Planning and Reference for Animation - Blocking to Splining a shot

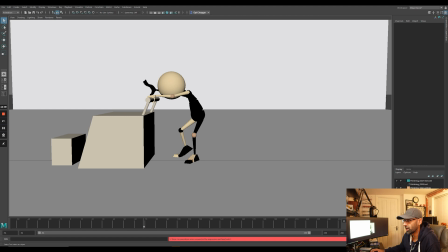So I'm just trying to work on all the arcs of the hand, which are looking now, I can really refine a bit more. But you know, I was learning animation back then. And then grabbing, so like having one hand on there
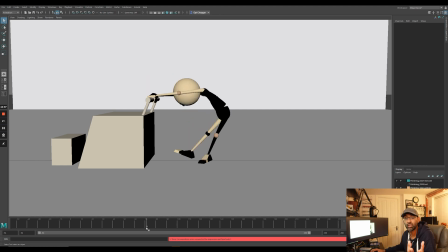and then having the other hand come on just to break up the timing, to make the movements more organic and realistic. And then again, coming down here, I'm looking at the arcs of the hips. So I'm looking at the path. I'm always conscious of, all right, how's the path? How do I want the path of my hips to be like that when it jumps down, when he jumps down?
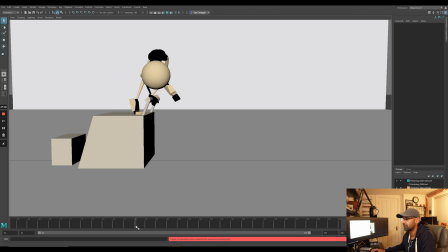So there, from there to all the way down like that. Comes down, comes back, overshoot, nice arc going down.
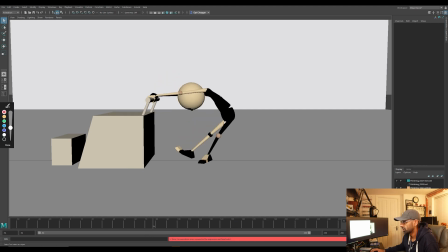So I'm always refining and thinking of these nice, the energy, which way is it going, you know, like that way, the force to make it believable. And then the arc to come up. So from here, the arc to come up and then come back down and settle.
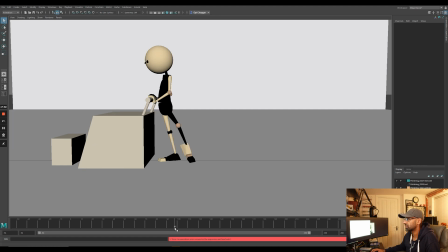So I'm always looking at these little details in the polishing stage. Again, arcs there, even here, when he pushes, drops, and then up again. So he pushes up. So you're creating these nice little pushes and the arc goes up, woo, drops.
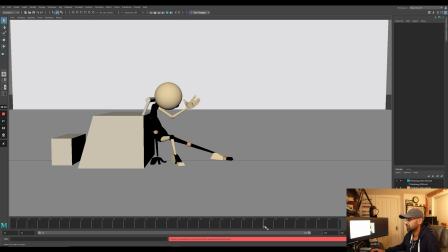And then, you know, you're creating those nice little smooth arcs, because then that affects the whole body, right? Unless you're animating a robot, which is jittery.
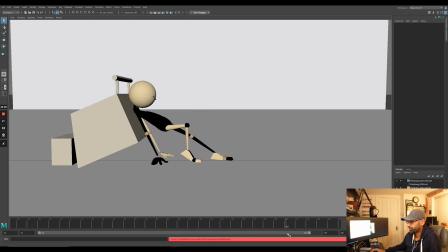So that stage, at this stage, even here you can see, like, if you look at the hands here, they kind of like still push it up, right?
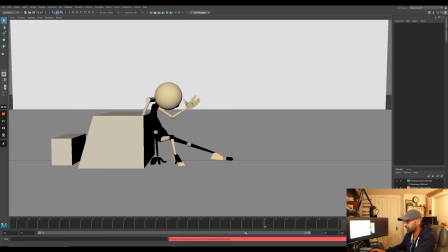But later on, what I've done is I make the hand a bit firm, so it holds this pose a bit more. And that's more or less the polishing stage. So in the polishing stage, it's not about polishing what's in the graph editor, it's about polishing what's on the screen.
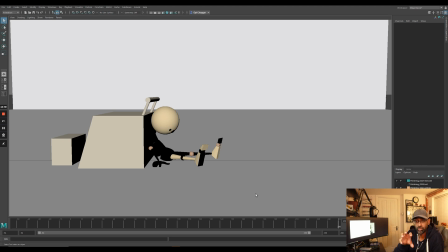You know, tracking the arcs, looking at the different overshoots and holds and little details like blinks, eye raises, breathing, little hand, toe movements, you know, all these little things that he comes down here and there's a little toe movement here.
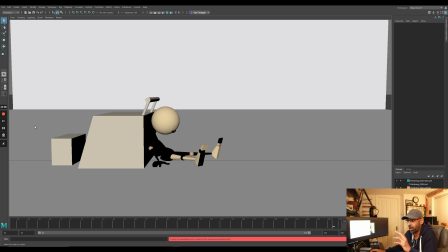So those little things is what I would define as polishing. You know, you're trying to, even a little squash and stretch, a little scaling here and there to just add a bit more volume and texture to your animation. That kind of stuff all makes, it will bring your animation up a notch a bit more.
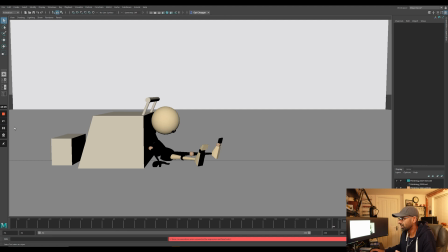So you just want to keep on refining, looking at the shots, writing down notes, keep going back, and that's basically how it is. And obviously the feedback we got as well from my mentors. But there's no real secret.
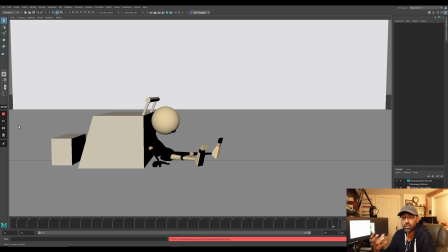It's just breaking down all these poses, and you're trying to get it, trying to take the notes, the feedback, refine, and it's just an ongoing process. And at one stage you have to say, you know, okay, that's enough. I've done what I can. I have to kind of divorce the shot and go to like the next one.
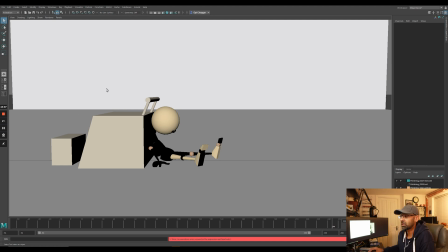So yeah, so overall, that's the process. I'll show you another file, which I think is the polished version. Just load that up.
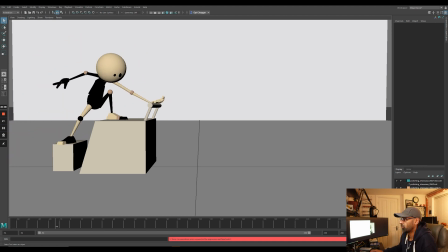So this is the polishing one, where I've more or less added a bit more little details,
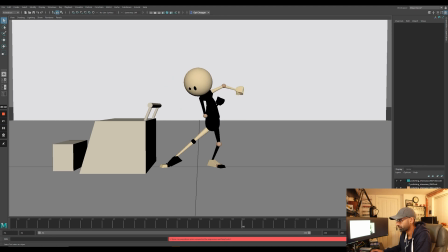and I've got it to where I kind of like it, where I'm kind of satisfied with it, to
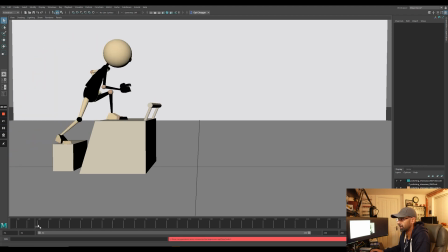be honest. And you can see the little changes. So for example, here I come here, and if you look at this, the hand here, this bit, I add a little bit of a get a grip kind of, and then the other one too, coming back, I kind of
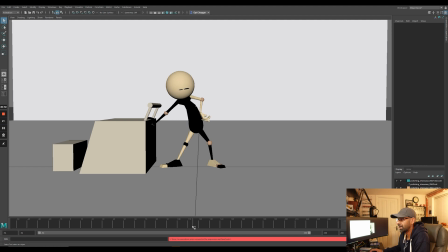added, like if I look back now, I think this hand here zips back, this zips back way too much.